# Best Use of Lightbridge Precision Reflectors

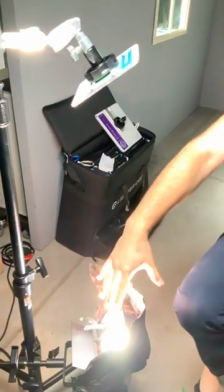So this really gives you a fast and easy setup one light source down below it's lighting into the 15 by 15 now
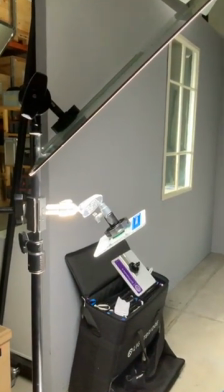it's gonna go into the diffusion number four and that's all it needs basically there we go Timur I see Timur is online Timur can you do me a huge favor could you please reach out I've been trying to get in contact with you but I haven't been able to because I can't find your email address anymore can you please send it jacob at the lightbridge.com I have a thing I have to talk with you about thank you team are an amazing table talk DP so thanks for joining it's a big honor okay that being said we have the setup we had a look at it we saw simple it is we see how we can easily light faces with this of course you can use these reflectors with standard equipment you can put a soft box here you can say I just want a soft wrap I'm gonna put a hard precision reflector in the middle give you the control you want so you've got all these options so you combine and this is not a one-way standalone system this is a tool we developed it for 15 years on set to really get it to the point that it just works easy and flawlessly that being said we don't only light faces we also light rooms we have to see how this works efficiently for sets for bigger setups so we're going to do this now but to actually show this to you really easy and simple we're going to use a little demo box to actually show you how in a miniature set how with a big setup we actually could use this okay let's get moving so last is gonna to move
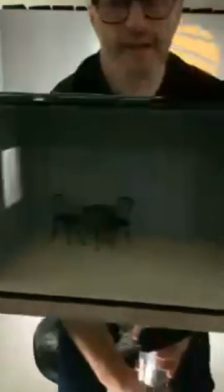this out I'm gonna move this in here here comes the box there we
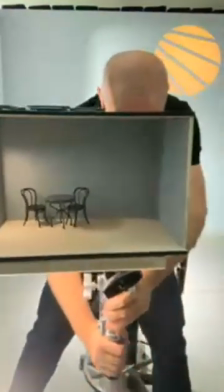go a little bit of light I have to find my down below and
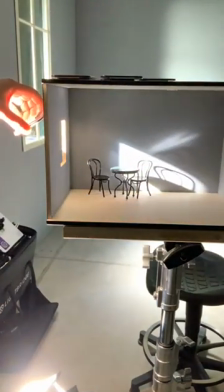you come up and now you're gonna light in see what happens just
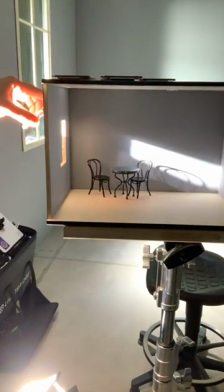think about having a light source so close by the window that would actually
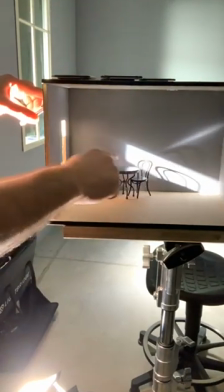mean you would not get parallel shadows this would actually mean this light would
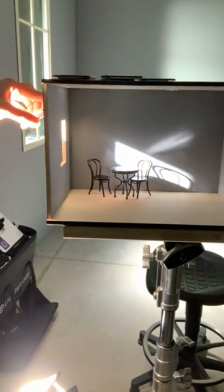not this has no fall off right so it doesn't feel like the sourcey light
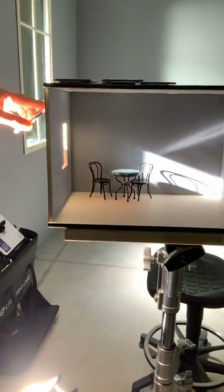source just the way it is it actually feels like sunlight right so there's natural light we were talking about so simple set set up because
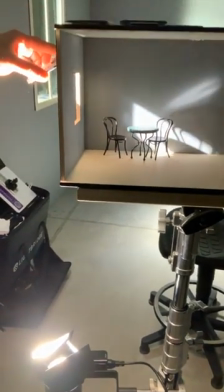you keep your hard light down below your heavy lights you light up to your reflectors and boom easy nice rigging and off you go
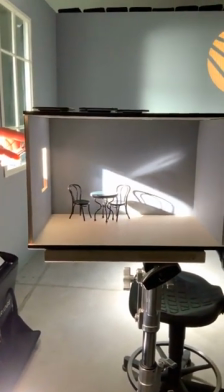so there's one other thing you could say jacob easy i can put a crane really far away to get this effect yeah of course but by mounting a reflector
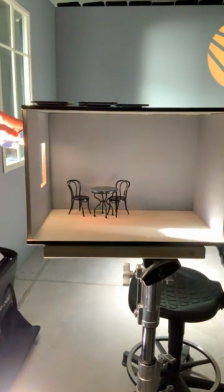so close look what happens I can pan this around in a room I get full control of every position and the light
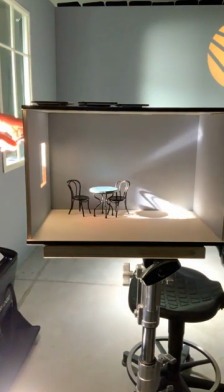feels really far away and this is the incredible power of saying you want to create moods Jacob I love this I will just want a table not on the wall no
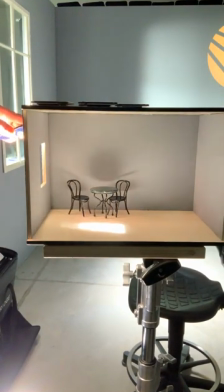worries here you go a hard spell right over here or you can pan it back so by having a reflector your gear so close to set your set
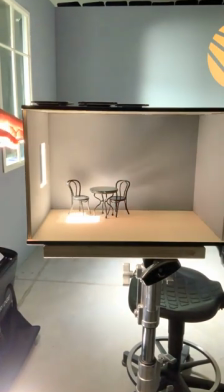stays free because the lighting from outside you can shoot in all directions but the same time we're able to give you full control with Diffusion
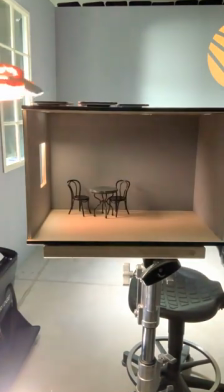Zero. Now from here we go to Diffusion number one, color code black.
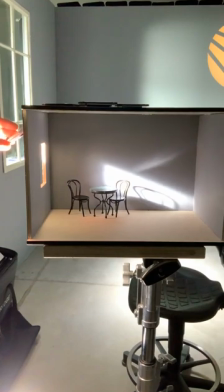It's already a little bit softer you can see it in the shadows of the chair and I can pan this around
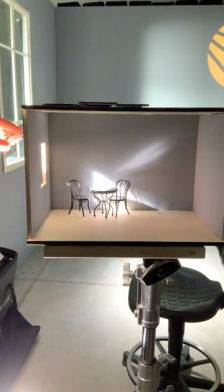and you're in control of punchy light with a little bit of softness all the way around the room.
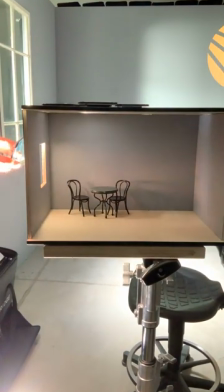Look, I even can bounce off the ceiling if you want to, just like this.